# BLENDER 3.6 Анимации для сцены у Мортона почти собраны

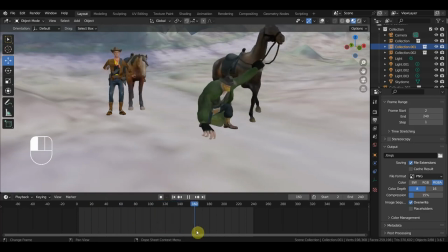988s
И, значит, достает ствол. Так, а ну-ка, как он его достает?
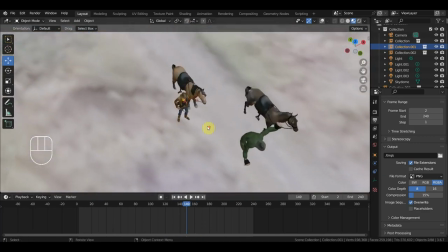993s
Тут косяков нету. То может переделывать придется. Ну, вроде бы держит.
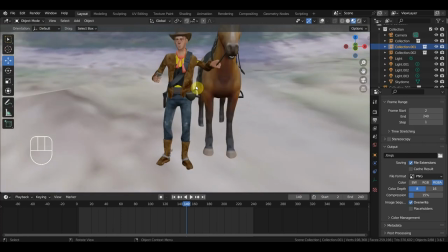999s
Возможно, пистолет побольше сделать. Так, пальцы вроде бы он сжал.
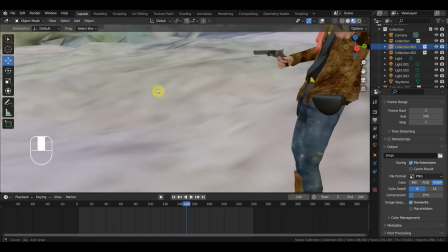1007s
А ну-ка. Ну да, пальцы вроде сжаты.
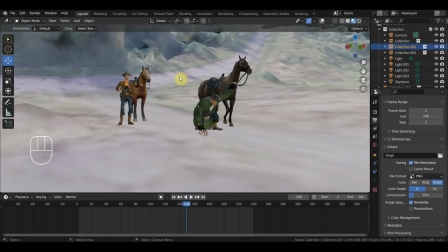1010s
Ну, будут, конечно, косяки, потому что, значит, длина пальцев одна, ствол другой. Если подгонять по длину пальцев ствол, то ствол становится больше, чем нужно. Если, допустим, пальцы уменьшать потом, ну, получается переделка, да?
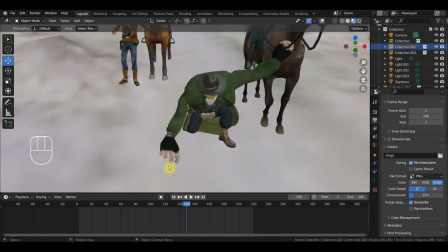1030s
Вот, значит, у Мастерсона, видите, у него одна рука, кисть очень большая, для него пистолет нужно побольше.
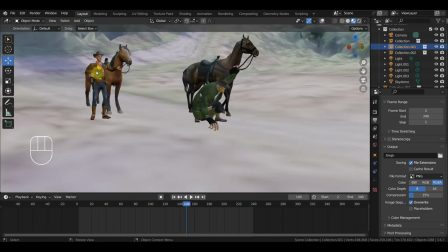1038s
У этого кисть маленькая, ну, пистолет желательно побольше, чтобы его было видно.
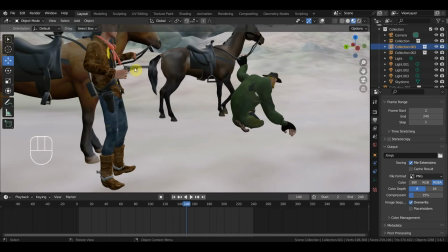1043s
Ну, а так, в принципе, ничего. Нормально со стороны смоется.
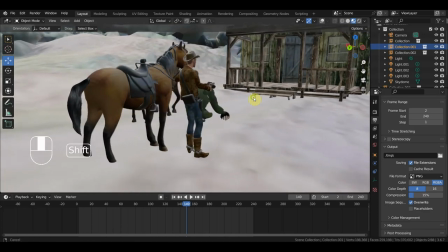1048s
И тут, значит, еще в чем вопрос. Больше, значит, акцента на что делать, да?
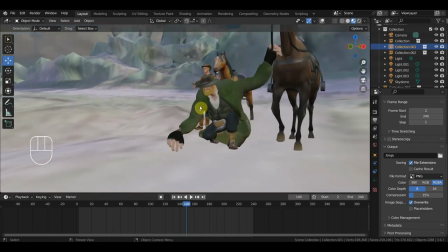1055s
Вот, допустим, вот на эту часть, где он будет искать, там что-то смотреть.
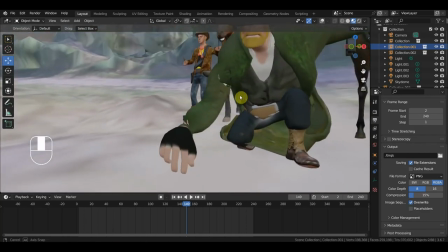1061s
Опять же, видите, нужно ему руку подправить. Тут вот эта фуфайка его тянет.
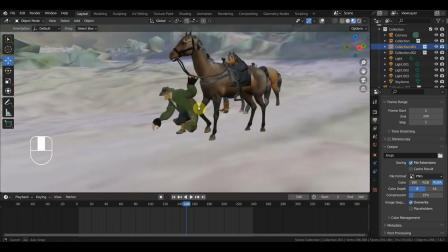1068s
Когда потеплеет, чтобы эту фуфайку снять, значит, так, нужно еще Мастерсона подправить.
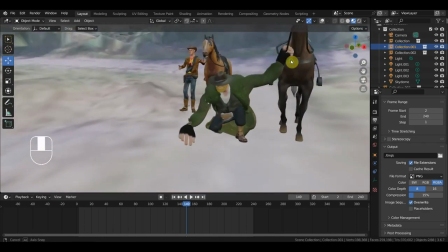1074s
Ну, кое-где, да?
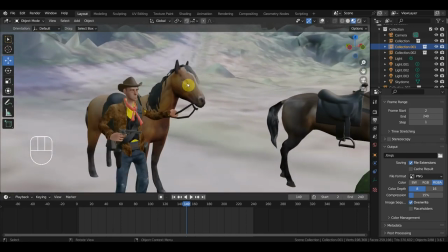1078s
Так, в Мустангу, видите, что нужно ставить глаза, куда-то делись, хотя были в прошлый раз.
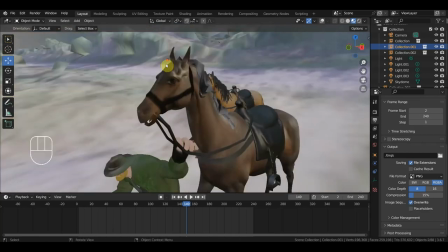1086s
Так, ну, у этого, значит, глаза нарисованные, по-моему, или есть, ставлю, нарисованные, по-моему.
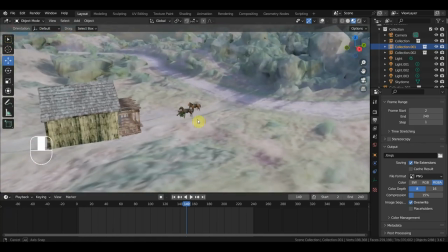1094s
Так, и вот такая сценка, смотрите. Значит, они приезжают от Теда.
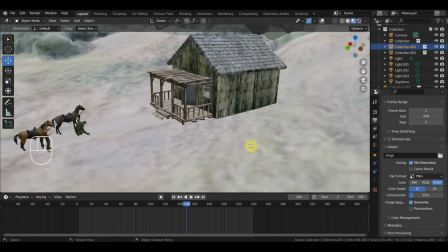1101s
Здесь Мастерсон, нужно еще положить тут дрова, какие-то тачки поставить, ну, как бы заполнить сцену,
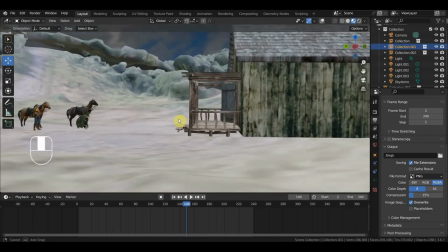1108s
чтобы, ну, съемка была более-менее, да, там, допустим, раз он там что-то лазит, а тут колесо тачки, допустим.
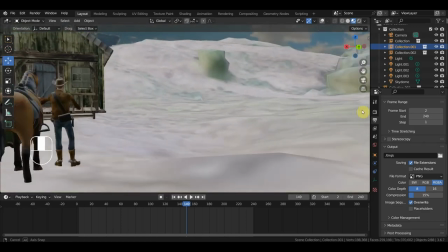1115s
Я могу от колеса тачки уже сделать облет, допустим, на эту сторону, вот так вот.
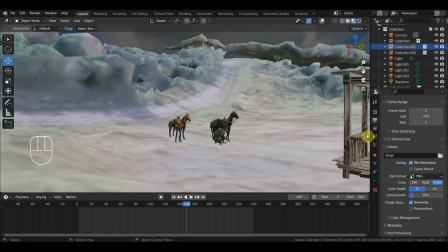1121s
Так, ну, вот такие вот заготовки, вот так, и потом в гору они ломанутся.
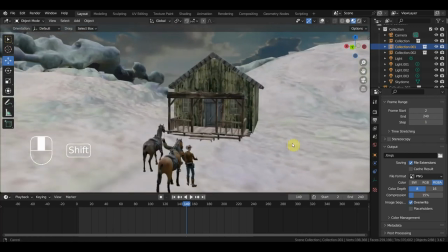1131s
Так, вот я не знаю, если кто-то представляет себе этот вопрос, значит,
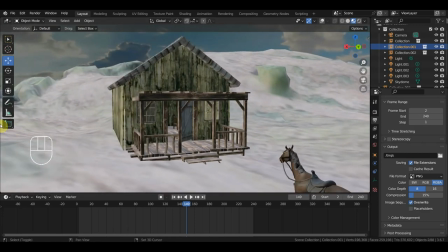1136s
по сценарию нашли они убиенного, да? И как этого убиенного, они должны его хоронить? Или поедут за помощью, потом приедут уже, ну, трагический запах у него будет, да? И они его будут, значит, хоронить.
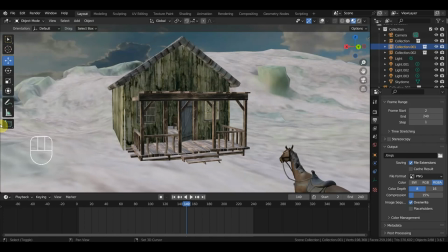1155s
Не, вот это вот не показывают в основном, ну как, во многих есть там, раз там приехали, там хоп.
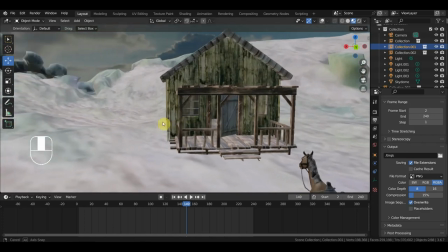1162s
Ну, вообще, если делать на этот акцент, возможно, потом YouTube или еще что-то не пропустит,
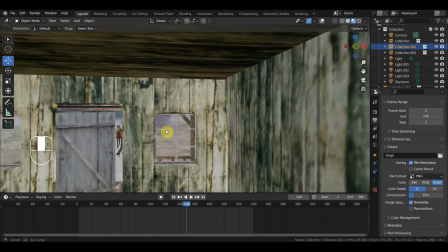1169s
значит, тут все дело, да, когда, если оно все-таки закончится. Так, съемку можно делать, видите, из окна.
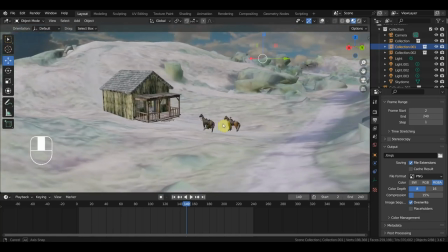1179s
Можно делать с холма, наверное, какого-нибудь, вот, сдалека, допустим, раз там что-то.
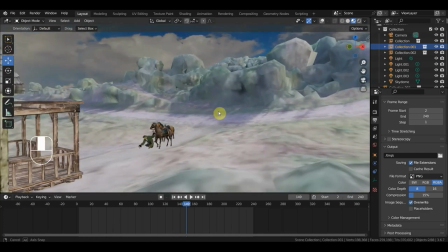1184s
Ну, тогда не будет видно, что он там ищет. Тогда вот отсюда можно как бы дальними планами.
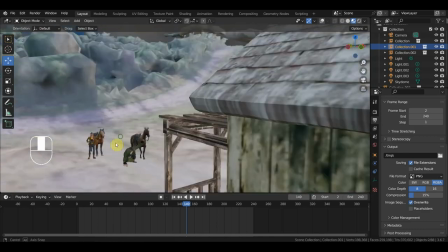1191s
Дальними планами тогда лучше вот с этого ракурса, потому что их видно. Или тогда нужно вот этого бойца передвигать.
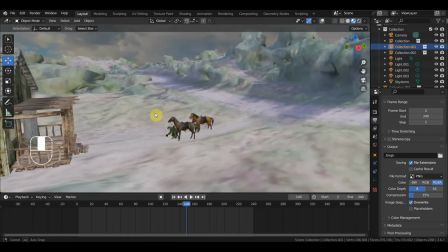1198s
Очень много, кстати, возникает вопросов, когда все это дело делается.
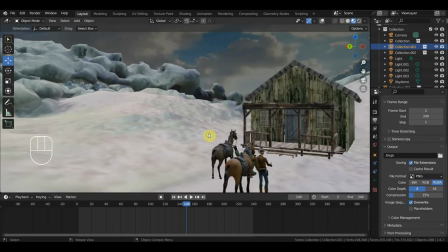1204s
Очень рекомендую, если кто-то хочет потренироваться, ну, в блендер делать анимации там или еще что-то.
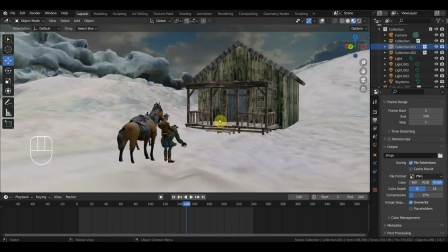1212s
Ну вот, персонажи есть, окружение, я вот это все дело выложу.
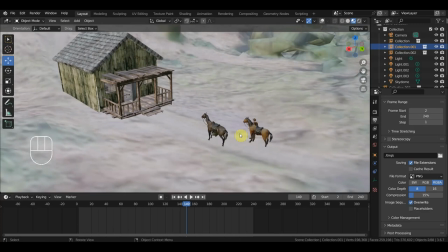1218s
Еще раз, если кто-то посмотрел на перемотки и вдруг вот случайно попал на этот момент,
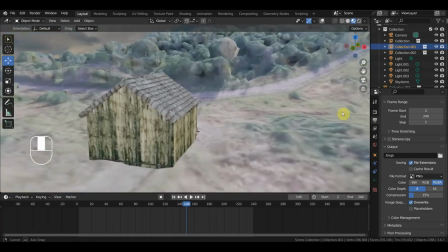1225s
кто-нибудь может помочь вот с этой локацией чуть-чуть ее преобразить?